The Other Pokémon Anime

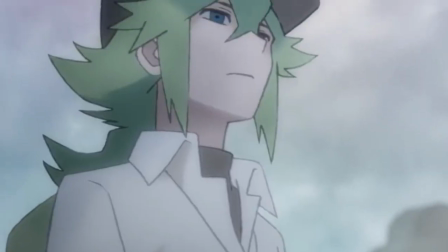7:57 Episode 4 attempts to retell N's origins in the Unova region,
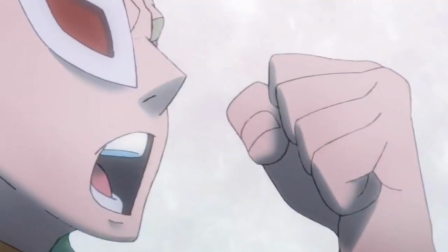8:01 but decides to use Getseas as the central narrator for the story,
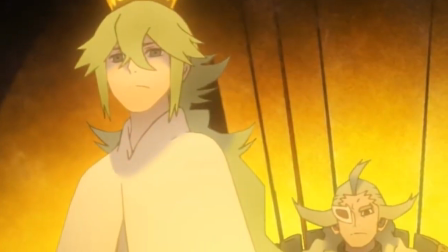8:06 and so the tone of the episode never feels as focused as it could be.
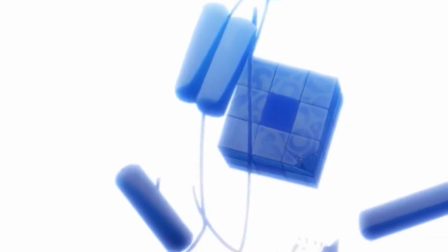8:11 This one isn't outright bad, especially considering the strong color direction and cinematography,
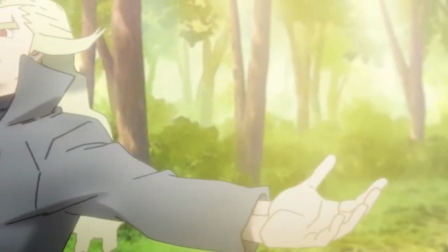8:17 but the tonal gap is still a bit difficult to overcome and kept me from fully enjoying this episode.
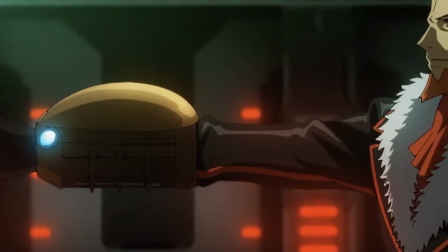8:25 However, I think the episode that fully embodies the main issues with evolutions, as well as bad Pokemon storytelling on the whole,
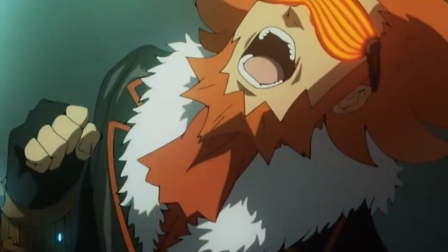8:34 would be episode 3, which recounts the final battle with Lysander and the destruction of his research facility.
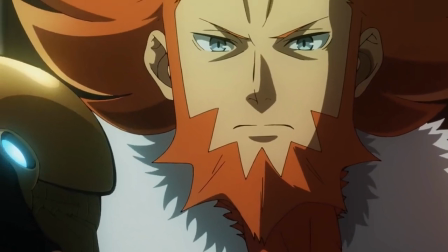8:41 What irks me about this episode is that it does almost nothing to supplement the story we're already familiar with from the games,
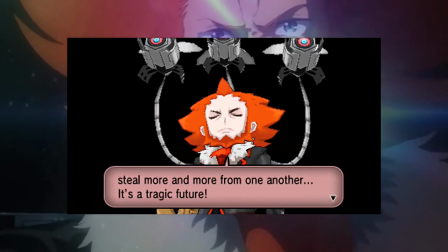8:49 and I consider that a negative because this series presupposes that you've already played through these scenarios.
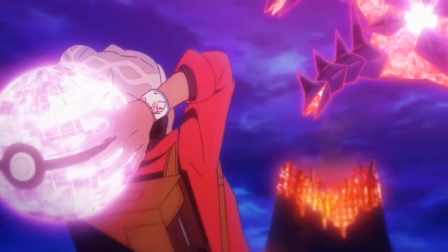8:56 Most of these episodes cover the climaxes of their respective stories,
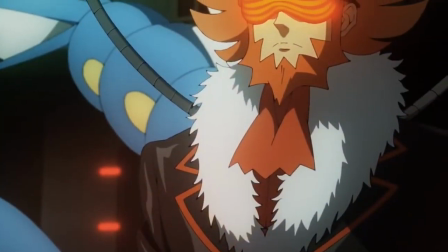9:01 so reciting a bare-bones rendition of a plot we've already experienced feels
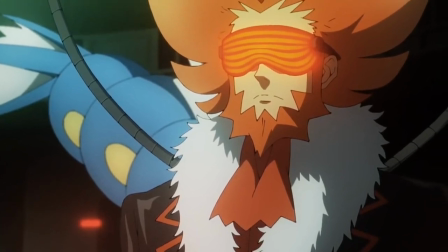9:06 uninspired and wholly lacking in comparison to something like Leon's episode,
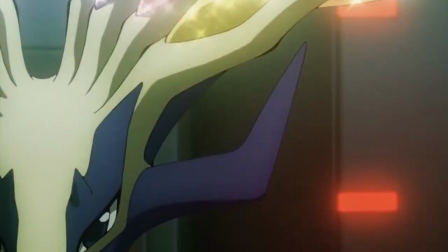9:11 and that's to say nothing of how this episode fails as a Pokemon story.
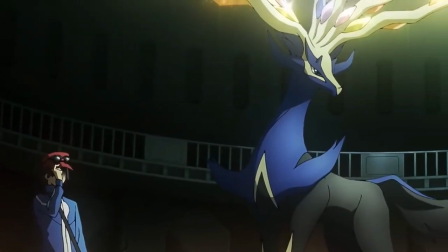9:16 There's a certain rule I tend to keep in the back of my mind when it comes to Pokemon narratives,
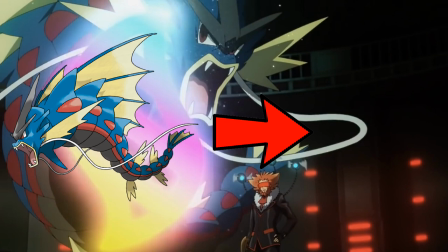9:22 and that rule is, if you can replace the Pokemon with a sword and the story doesn't significantly change,
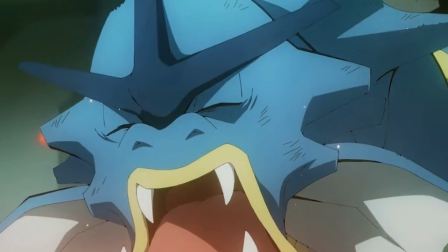9:30 then you've failed to tap into what makes Pokemon special.
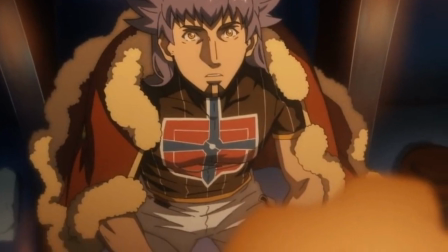9:34 To me, the most fundamental component of a Pokemon story is how people and Pokemon interact with and influence each other,
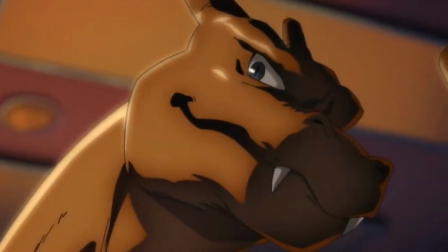9:42 creating a world that feels truly magical and alive.
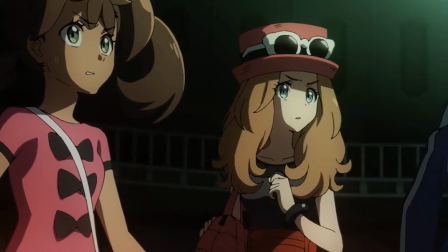9:46 Stories like Episode 3 that practically push the Pokemon into the background in
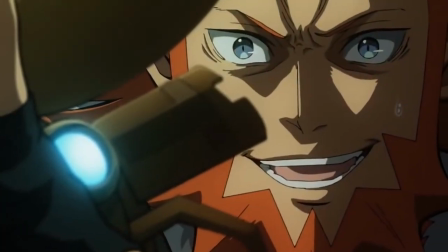9:51 favor of whatever human drama is unfolding are just flat out missing the point.
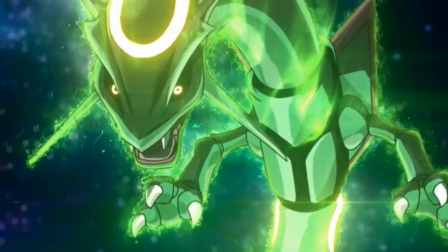9:57 Fortunately, the series manages to swing back towards the positive at the end.
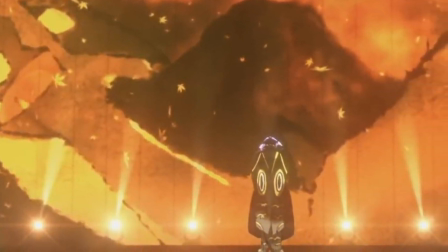10:02 Perhaps it's my generational bias speaking, but it's in these last three episodes where Evolutions truly starts hitting home runs,
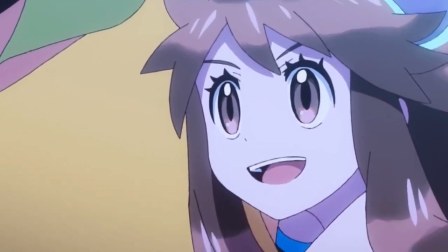10:10 with each episode highlighting a different facet of Pokemon's narrative strengths.
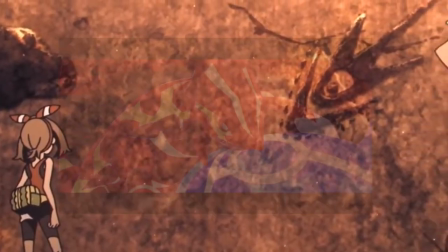10:15 Episode 6 takes us to the Sky Pillar for a gripping retelling of Hoenn's creation myth,
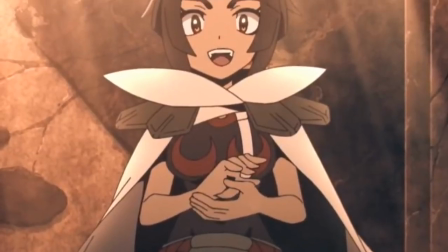10:21 but the real meat of the story lies in Zinnia's characterization and her eventual
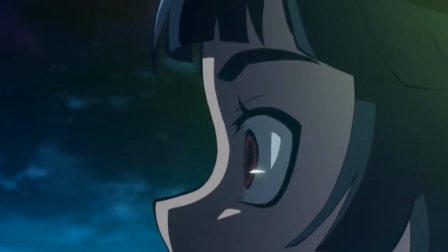10:26 realization that she's not the destined hero she thought herself to be for so long.
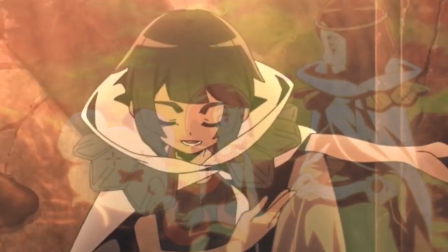10:32 Her fervent arrogance and zeal followed up by a brief but heartbreaking series of flashbacks
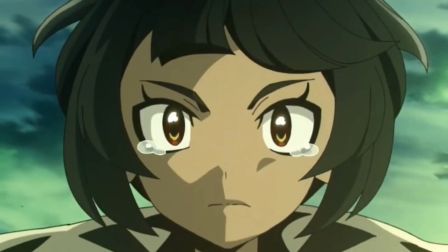10:38 make her the standout character from these shorts and actually left me tearing up near the end,
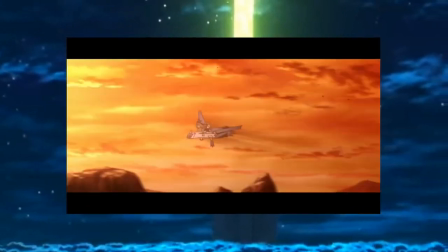10:44 and the absolutely phenomenal animation had me on the edge of my seat from start to finish.
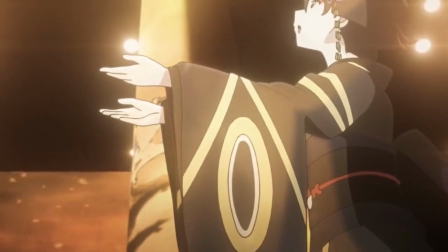10:49 Episode 7 hops over to Johto for a spectacular stage play retelling the legend of the two towers
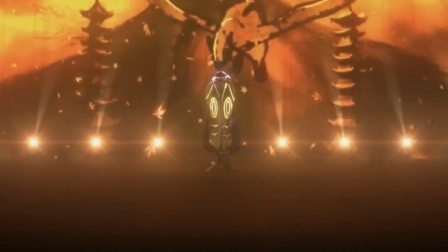10:57 in Ecruteak City and puts its full focus on said play rather than attempting any particular character study.
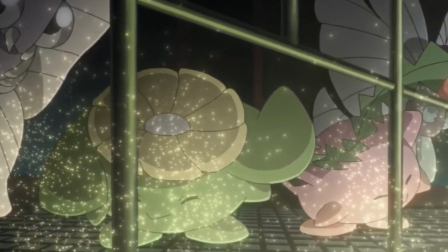11:04 The way that Pokemon attacks are incorporated as stage effects combined with the stellar animation creates
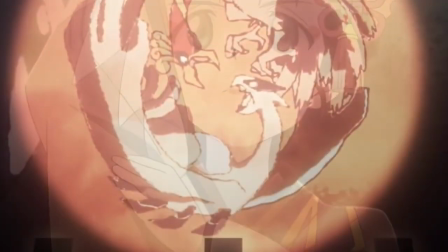11:11 a truly immersive experience and captures the mythical essence of this story perfectly.
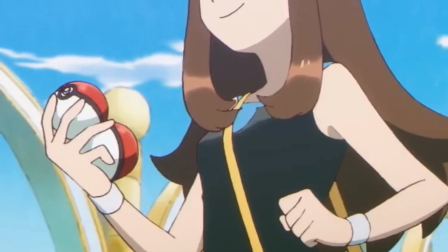11:18 And finally,
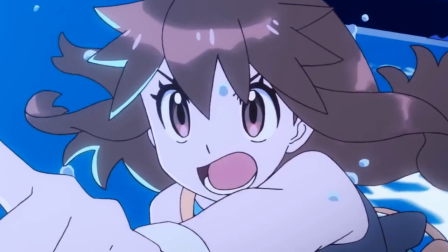11:19 Episode 8 brings us all home to Kanto with a full-throttle mad dash to Cerulean Cave as Green races Trace,
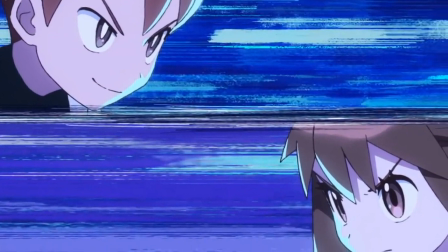11:27 the rival from the Let's Go games, to see who can capture Mewtwo first.
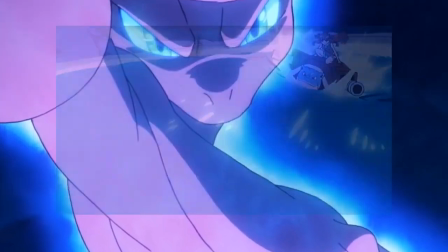11:32 It's an exhilarating spectacle filled with superb animation and a lively,
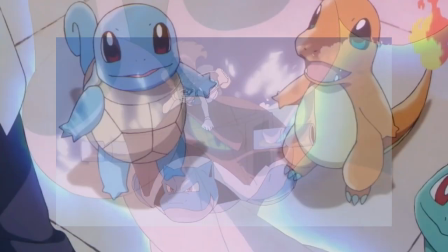11:37 upbeat atmosphere that had me feeling like I was seven years old again and picking up my Game Boy for the first time,
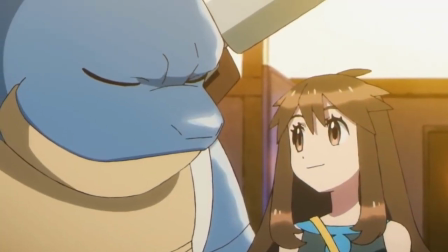11:44 truly capturing the boundless joy and wonder that has made Pokemon so successful as a franchise.
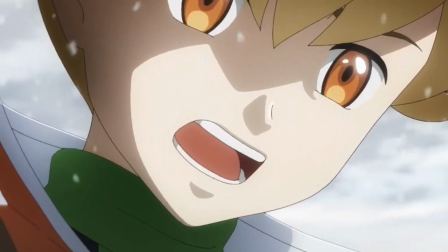11:51 Pokemon Evolutions does have its ups and downs, but when it hits,
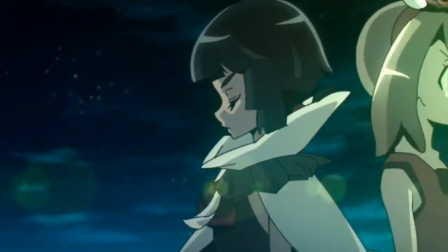11:56 it hits hard and reminds me of all the things I love about this franchise.